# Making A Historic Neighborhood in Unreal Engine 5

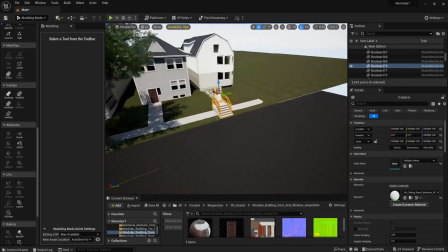[69:33]
I took some stairs from a different house, slopped them onto here, added some more window frames,
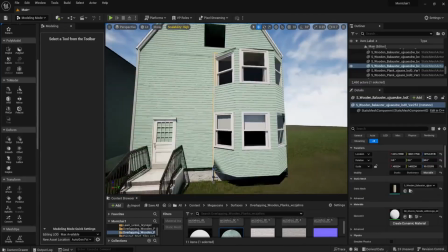[69:42]
and I applied a wood wall texture, added some decorations here along the edges.
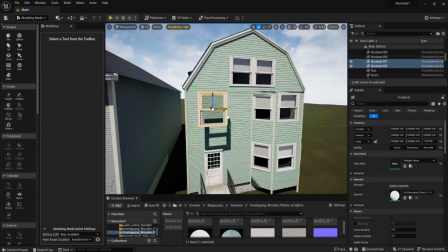[69:49]
Looks great. This one doesn't look that much like the real counterpart, but it's going to be so far to the side.
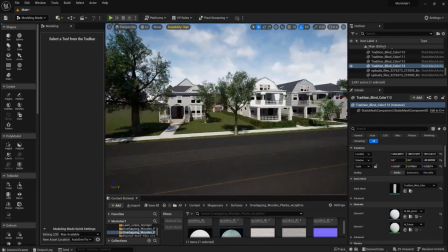[69:56]
I hope no one pays attention to it. So if you live here, please don't complain too much. It doesn't look like your house.
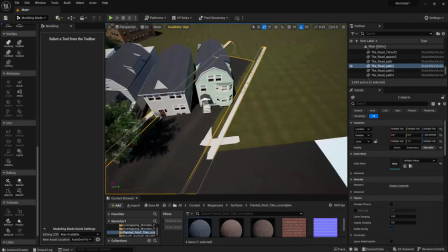[70:02]
So then I copied and pasted this street, and I added it to the corner here,
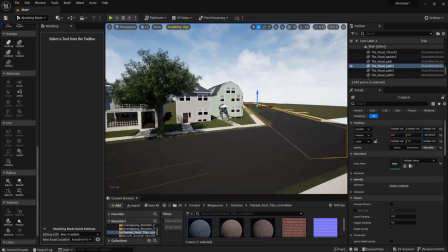[70:07]
which is pretty close to real life, though I don't think you're going to be able to notice this side of the street.
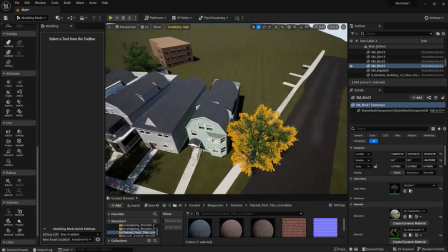[70:14]
Added some more trees for their shadow properties, you know.
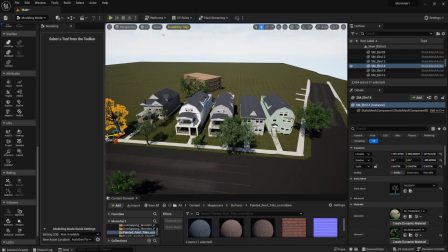[70:18]
Maybe from the camera angle, you're going to be able to see some trees in the background, or they're going to be casting some shadows.
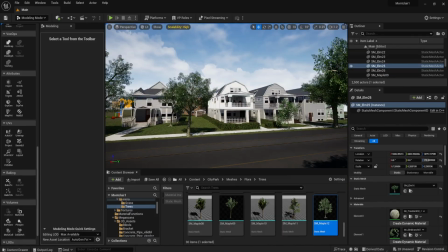[70:24]
So I think that's pretty cool. So now I added a camera actor, and from the camera,
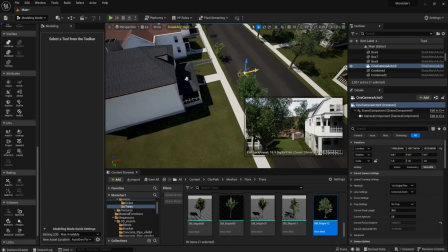[70:29]
you can see what the final render is going to look like. And it's actually not as bad as I had initially thought,
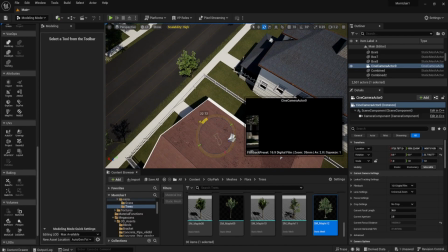[70:36]
because this imitates focal lengths and lenses and 35mm
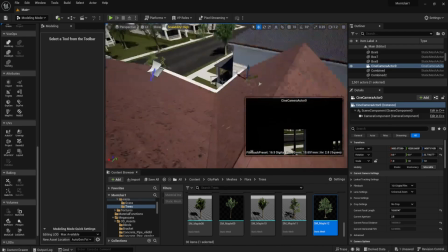[70:43]
stuff, whatever. So actually, you're not going to be able to see the outer edges like you see in the Unreal Engine editor viewport.
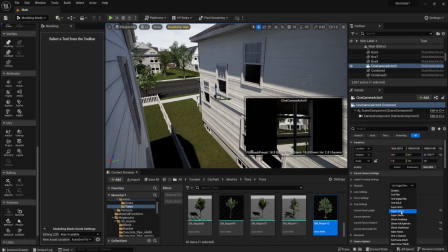[70:51]
So this actually looks pretty good already, and I don't need to add any more houses, and I'm happy.
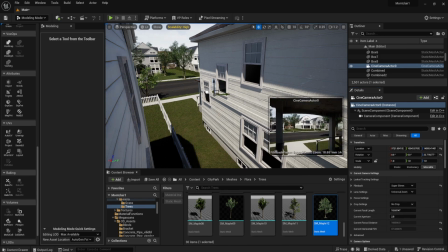[70:56]
I still don't know how to actually render videos in Unreal Engine. I'm going to work that. I'm going to figure that out later.
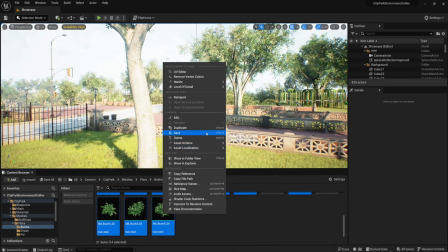[71:02]
Then I added some more bushes from that city park environment and added them to some of these houses here.
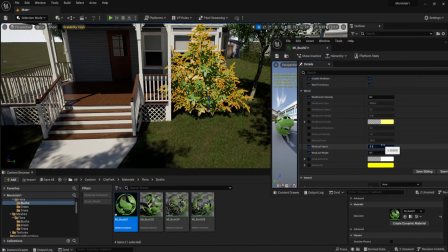[71:09]
Just copied and pasted them.
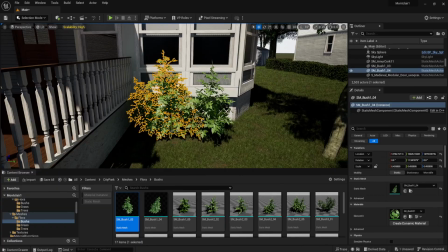[71:10]
Once I fixed their wind intensity a bit, made them bigger, smaller, made them look a bit more wild and lived in.
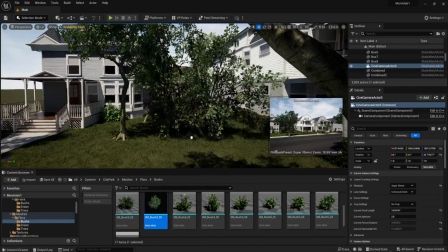[71:19]
Cool, looks interesting, And then from looking at some photos of Montclair back in those days,
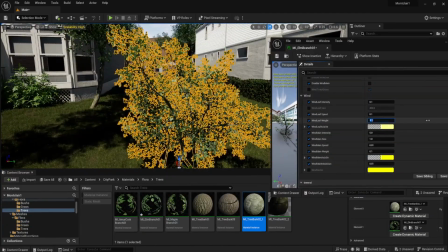[71:27]
there's some bushes that are going alongside in between the houses, just something like this on the grass.
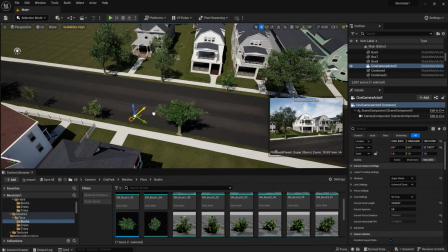[71:33]
So I decided to replicate that a bit. So I zoomed out with the camera, see what the camera can see if I need to add any more trees in the back or any more buildings in the back.
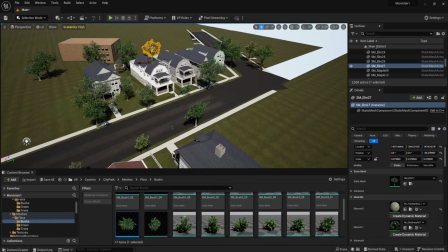[71:42]
It looks like it looks pretty good already, and I don't need to add anything else, maybe, apart from some decorations to some of these houses.
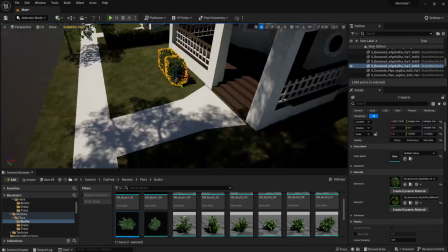[71:48]
Like this one has a little bit of a bush here, just a little bit of a bush, you know?
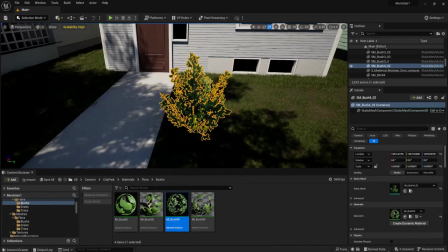[71:53]
And this one also has a little bit of a bush.
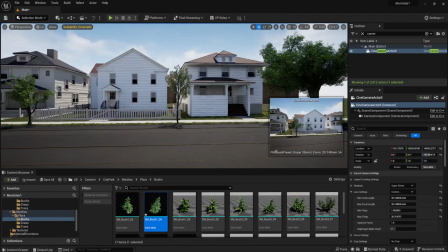[71:57]
So then I moved across the street and looked at the final possible angle of that shot, and it looks pretty sweet.
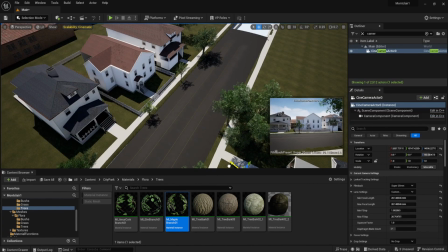[72:05]
I don't need to add another thing. This is going to be the final shot of the documentary. It's going to be a zoom out of the narrator's house.
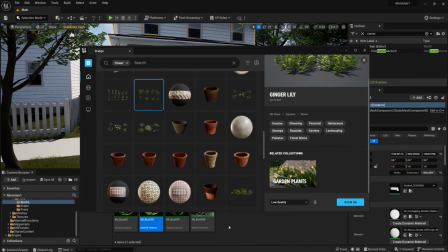[72:15]
Excuse me. So I found some flowers on Quixel Bridge, and I fixed that 2D LOD thing.
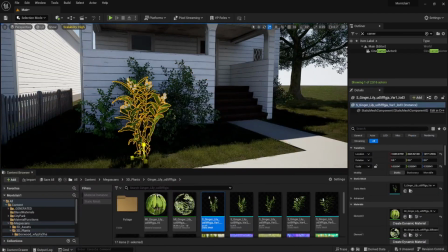[72:22]
I just disabled it basically, and I added it around some of these houses to add some more color, you know, because I just don't want this to look all green, you know?
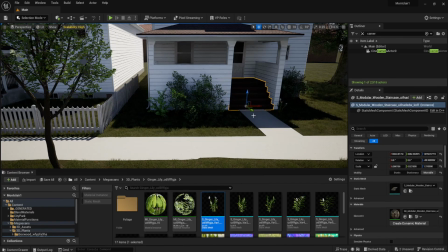[72:30]
I want it to look green and white, apparently. So I added those flowers to this bush here, to this wall of bush here.
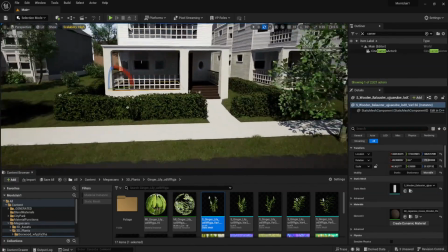[72:37]
I think it adds a lot of texture and quality and character. Adds a lot of variety to this design here.
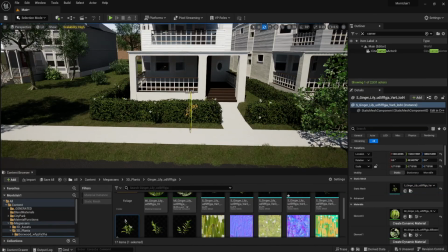[72:45]
And there you go, looks so pretty.
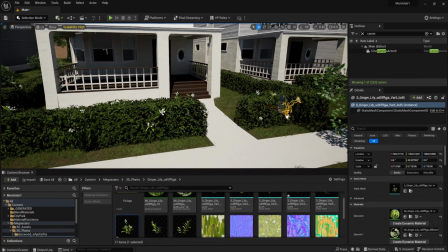[72:47]
I should be like a garden doctor, a doctor of gardening, a gardener, Chauncey Gardner.
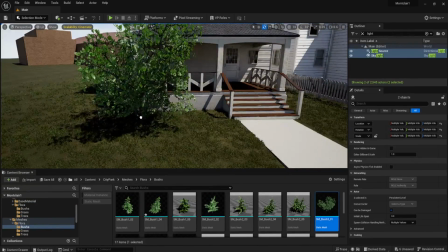[72:57]
Days pass so quickly. And then I added some more bushes and some more flowers.
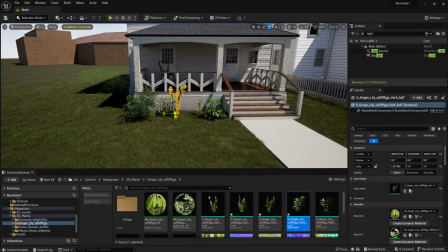[73:02]
This one has a flower bed in front of its portfolio. Added some more flowers, some more colorful field poppies.
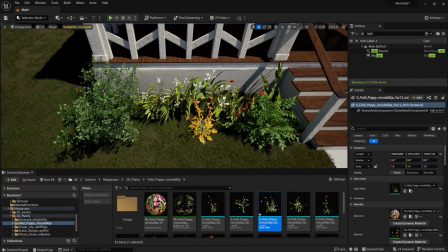[73:09]
So they're red and white flowers in here.
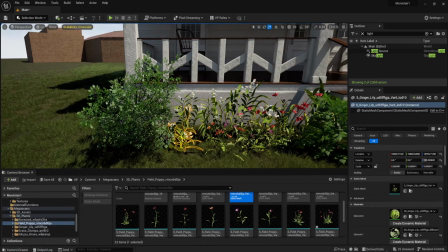[73:12]
I copied and pasted them, rotated them a bit, add some more variety, and I'm pretty much done with this house as well.
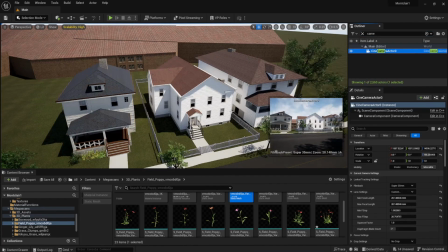[73:23]
Next up, I had a look at the camera actor and see what the camera sees, and it looks pretty swell. So now I'm gonna have one more final look at all these houses.
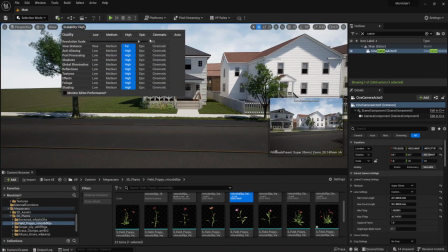[73:33]
Of course, add cinematic scaling, so now everything is the highest quality, and this is what the render is actually going to look like.
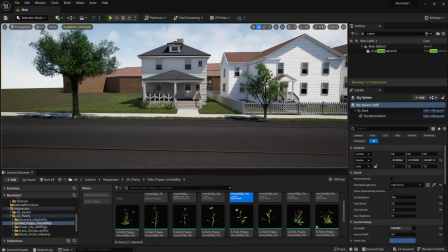[73:41]
And this is going to be the final shot right here.